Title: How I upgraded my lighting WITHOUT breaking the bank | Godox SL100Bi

All right, they've upgraded my room lighting studio setup without breaking a bank. Too much, without breaking a bank too much, because this still wasn't cheap. This is the Godox SL100BI.
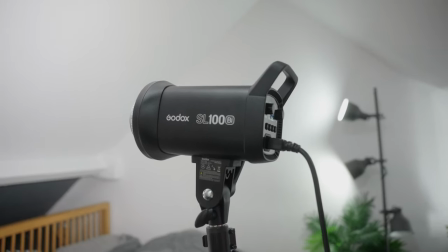It's a 100W LED light that can output white light between 2800 and 6500K.
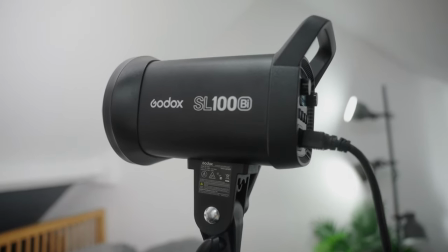It's very compact and light, which is perfect for small home studios like my bedroom loft.
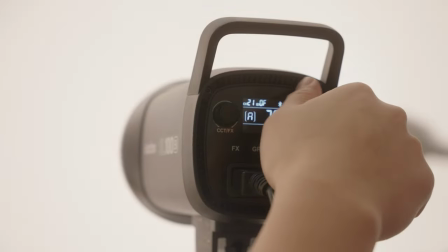This only sent me back £108 from Amazon, which is still far cheaper than of the more expensive counterparts.
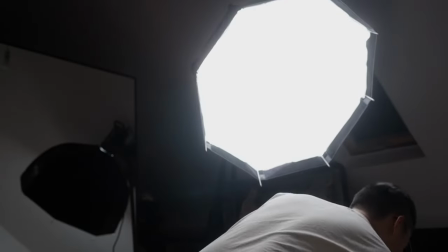There is a cheaper model of the SL100 which is a non-bicolor light which only outputs daylight at 5600K so you cannot adjust this warmth and that model will only be around 130lbs.
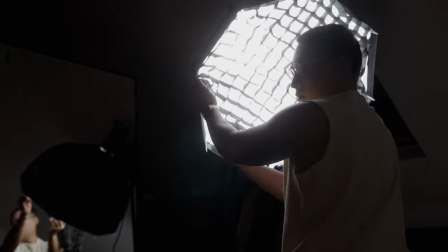I also decided to buy a softbox for the light. Since my old setup wasn't balanced mount compatible,
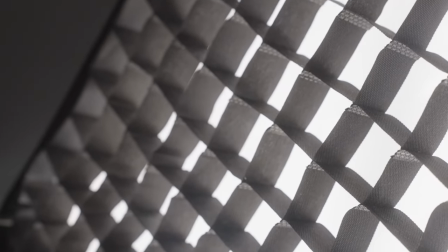I purchased the Godox SBUE 80cm softbox which comes with
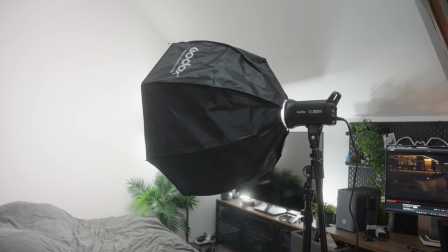a honeycomb grid which I've always wanted after seeing how nice of an effect it has on the subjects.
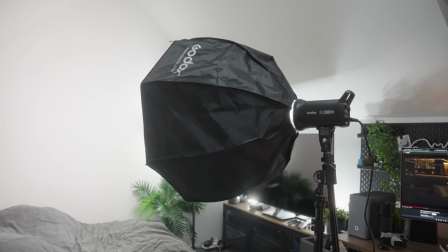This cost me around £69.
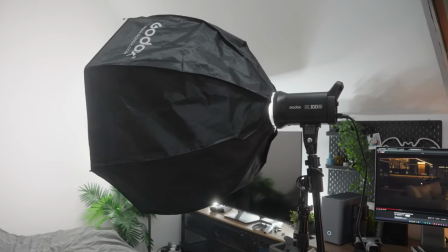And since this light didn't come with a stand, I also had to purchase a small rig light stand, which can double up as a C-stand with a secondary extendable pole.
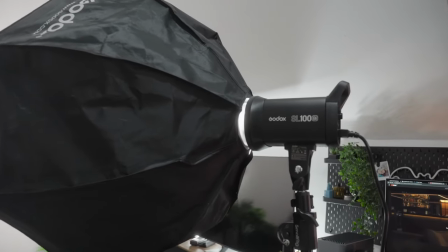It has a max load of 5kg, which should be enough to carry the light and the honeycomb grid.
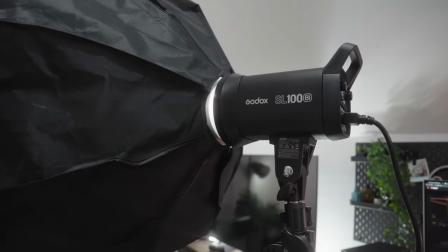This set me back around £89.
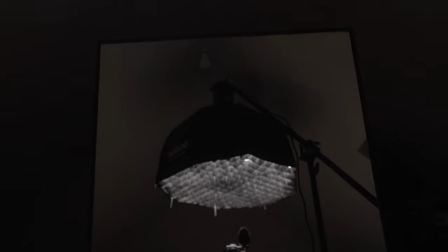So this total setup costs around £338, which is just as much as the Amaran 200X, which was another potential buy.
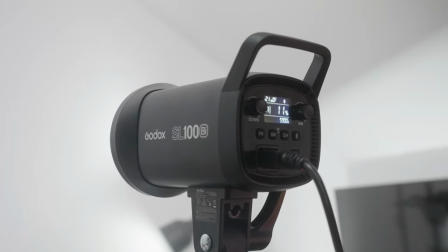There are also much more pricier stands and softboxes, so in my opinion this one's a steal and a really budget setup. I don't know if you can tell too much but I've upgraded my lighting setup. I used to have a cheapo lighting kit from Amazon and this one's still from Amazon but it's much higher quality almost studio quality should I say. But yeah prior to this I had a budget lighting setup from newer. It came with like two lights and a backdrop and now while that wasn't bad the thing with that though is the light wasn't dimmable so it was just a constant light and it was incandescent bulbs i believe whereas this thing is led so it doesn't get too hot there was some videos where
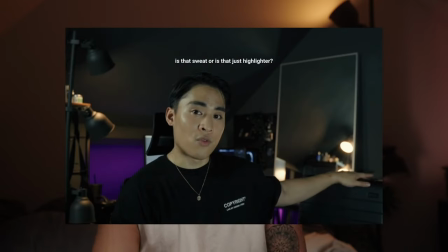i was obviously sweating because the light was just getting so hot when it was shining down on me for like almost an hour or two while i was filming videos so having an led light is a blessing um right now i have this as an overhead setup it's something that i've always wanted to do but obviously i didn't have the c-stand or the right lighting gear to have because I just feel like it gives it a very kind of soft and dramatic look to things. I've kind of moved forward a little bit so I'm not like directly under the light because if I'm directly under the light you can see that it's kind of just shining on my big forehead and everything's kind of shadowy but if I'll step back it's still kind of that effect but at least
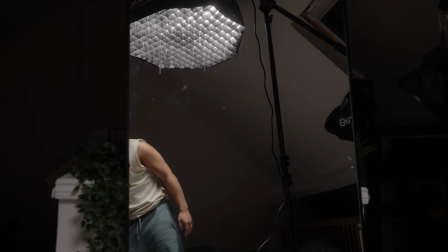like there's still some light spill coming at an angle to my face so kind of lighting me up and it's really awesome. This is definitely my favorite setup so now the really good thing about this lighting setup is that it's controllable via the godox app so as you can tell um like i said the light is above me it's overhead and it's really high up i can't actually reach it unless i get like a step ladder but luckily once it's on i can control it via the app and again this light is dimmable um i can change the temperature so this is around
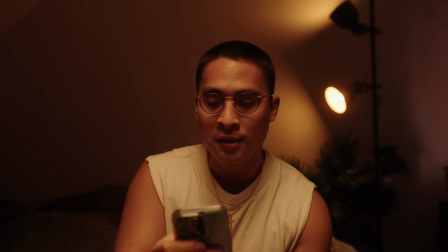2800 kelvins this is the warmest it can get and the coolest it can get is around 6500 kelvins and again this is awesome so i'm on 69 percent um on right now so i
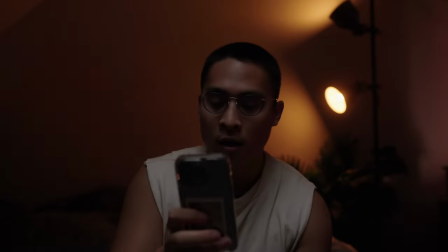can dim it so this is totally off um and this is at 100 so it can get pretty bright and yeah so i've kind of just finally figured out my whole like talk to face kind of set up um i've got the light above here i've got some accent lights behind me so these are the lamp is just from ikea and i've got philips hue bulbs on there as you can see it
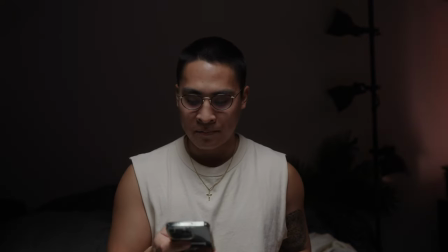really adds like a kind dimension to it because when it's off um let me turn off this as well this is like much
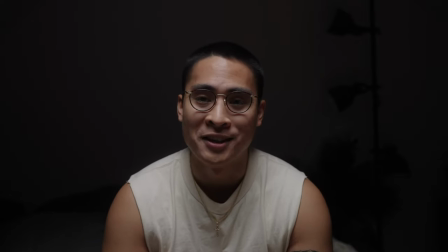more dramatic it's kind of this almost feels like an interrogation scene or i'm here to like kind of or like i'm here to give a youtube apology video about something that i've yet to do i
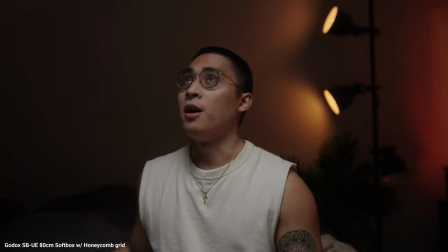also have on the honeycomb grid um the honeycomb is used to kind of focus the light more
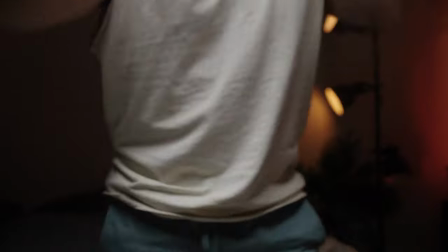on me so you can see it's like not as harsh because if I take it off one sec I don't know if you can tell now so without the honeycomb
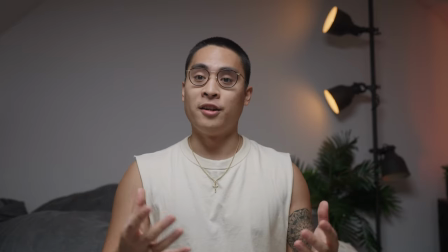it's just so much brighter so if this is a look that I'm going for um this is actually really fine as well it's
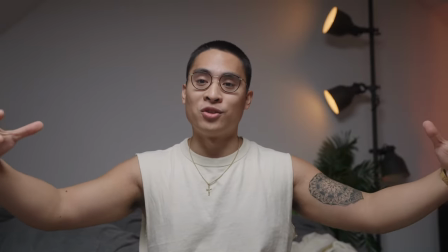pretty clear a lot more light is like spilling into the room because it's not as controlled it's just kind of bam bit too bright but
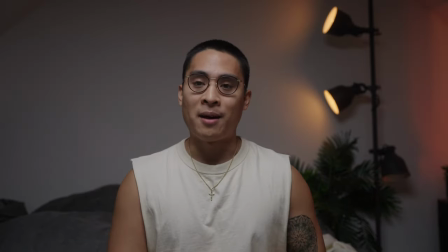again if I do find this one's a bit too bright we just bring it down with the app because again it's dimmable um yeah I really like the
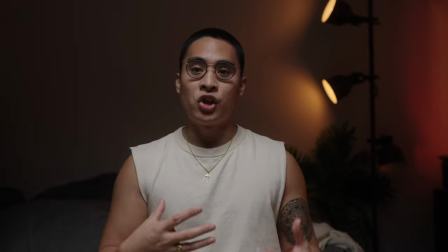honeycomb and because this has a very sturdy c-stand it's really flexible and I can kind of adjust the different lighting that I want so let's kind of switch it to a
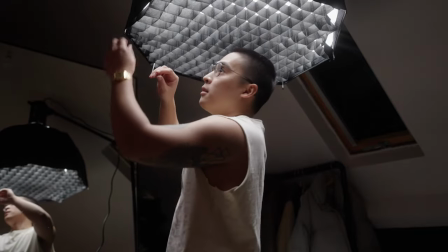non overhead light yes I'm gonna kind of change it from the overhead lighting now as you can see it's just velcro
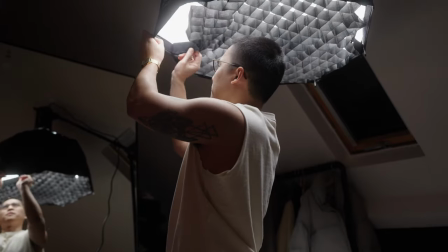so it's really easy to put on and take off it's actually surprisingly really tough velcro
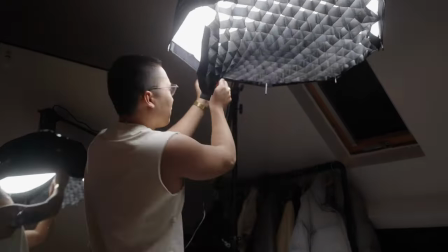I've already kind of broke a piece of it because I was a bit too rough and the The velcro is really strong,
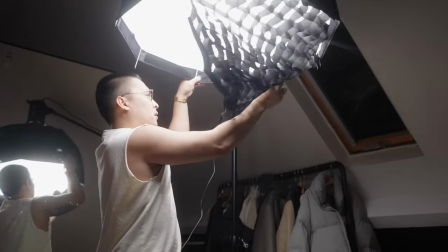so you look, damn it. You can see how much of an effect the honeycomb grid has.
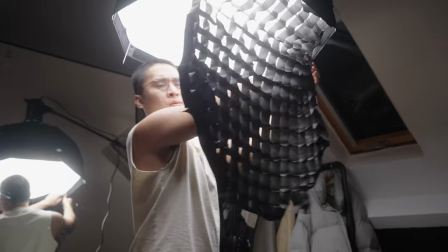Without it, it's just really, really bright.
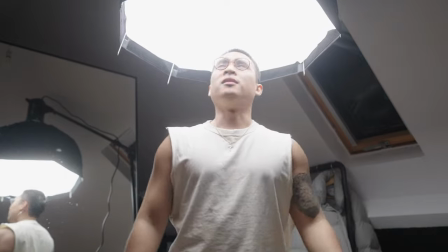Almost looks like I'm being abducted right now. It's like a spaceship.
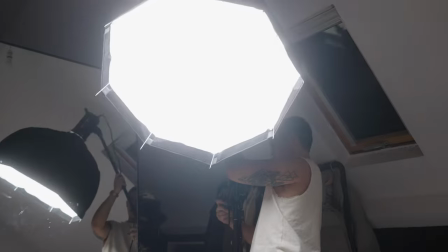There's so many knobs and handles and adjustments to this like C-stand that you can really control the lighting angles,
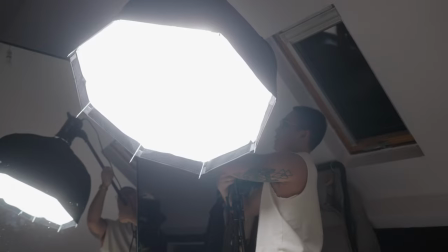see how you see fit, and obviously this is the Fumam that you can extend.
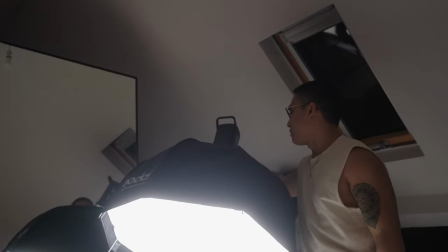yeah really excited about this and see what i can do with it because without
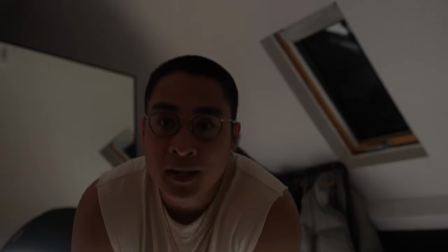lighting this is what i'd normally the light normal lighting that i'd use um it's kind of dull so let's say if i do want to light myself up like this and not with the overhead light see so this
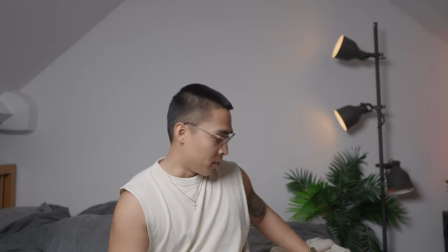is still as nice it's coming at me from 45 degree angle still kind of bright as again there's so much spill in the back even if i were
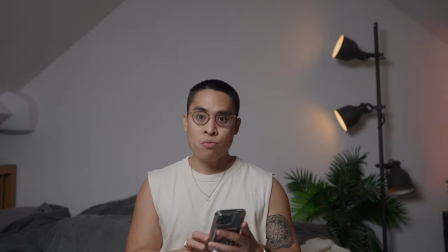to um even if i were to kind of dim it still quite a bit of a spill again this isn't too bad so we're gonna
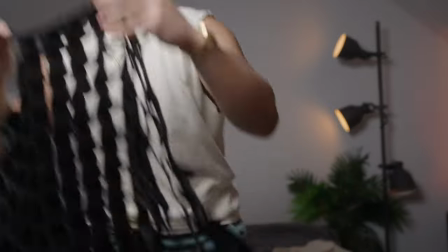put honeycomb back on and again as you can see it's a bit
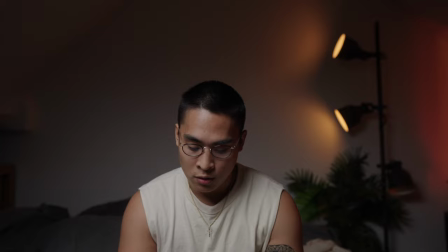nicer more diffused and more kind of concentrated to me the subject
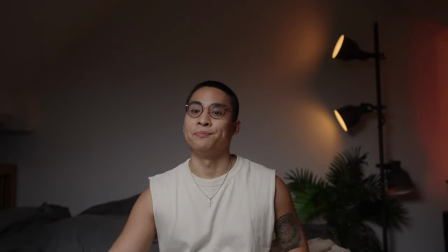without spilling out around the room yeah this is awesome but yeah with my old stand it wasn't a c-stand it was actually just a kind of like flimsy stand like this um so i could only really get like this 45 degree look uh but i think from now on i'm gonna go with the overhead lighting just because just because i can and i think i like that setup a little bit more so the lens is a birds adapter